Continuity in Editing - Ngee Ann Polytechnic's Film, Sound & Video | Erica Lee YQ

Hey guys! Today I'm going to teach you about continuity in editing. Let's start with entering and exiting the frame. If your subject moves out a frame from right to left, they should also re-enter the frame in the same direction, right to left, and vice versa.
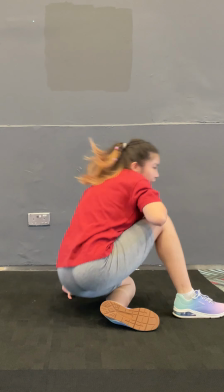20s
If they don't, it'll look as if they're in reverse directions.
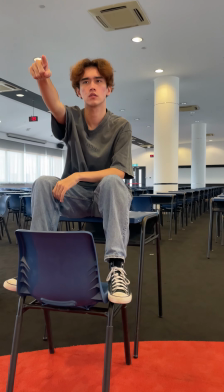27s Hey you! No Adila, couldn't you be a better DP?
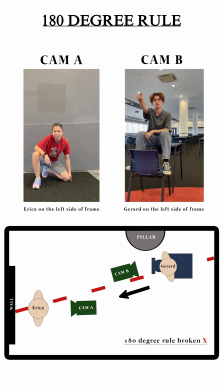36s
In the 180 degree rule, there is an imaginary line drawn between two characters. To follow the rule, the camera has to stay on the same side of the line.
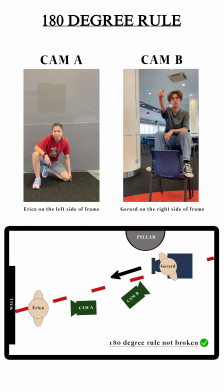44s
This helps the audience to understand where things are placed in the setting.
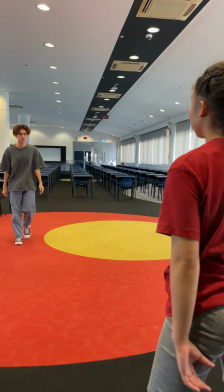This is an example of double action. It happens when the same movement is repeated twice but in a different shot. It can be usually seen as a mistake, but it is also a stylistic choice to re-emphasize key moments in the film.
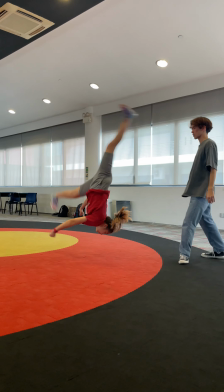To cut an action, the cut should be done at the first start of the movement or the last start of the movement.
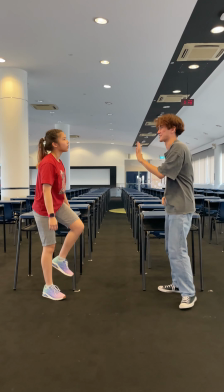86s Jared, you almost hit me! It's about a misaccounting with his sisters.
Lastly, there's a break in continuity when a jump cut occurs. A jump cut usually occurs in an edit which uses similar angles. Aw, the same shot size between two different clips. Now you know a little bit more about continuity in editing. Bye!
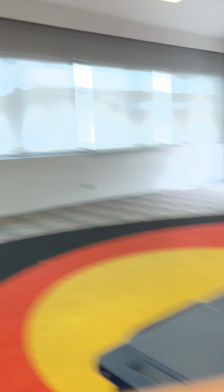110s
Bye! Bye!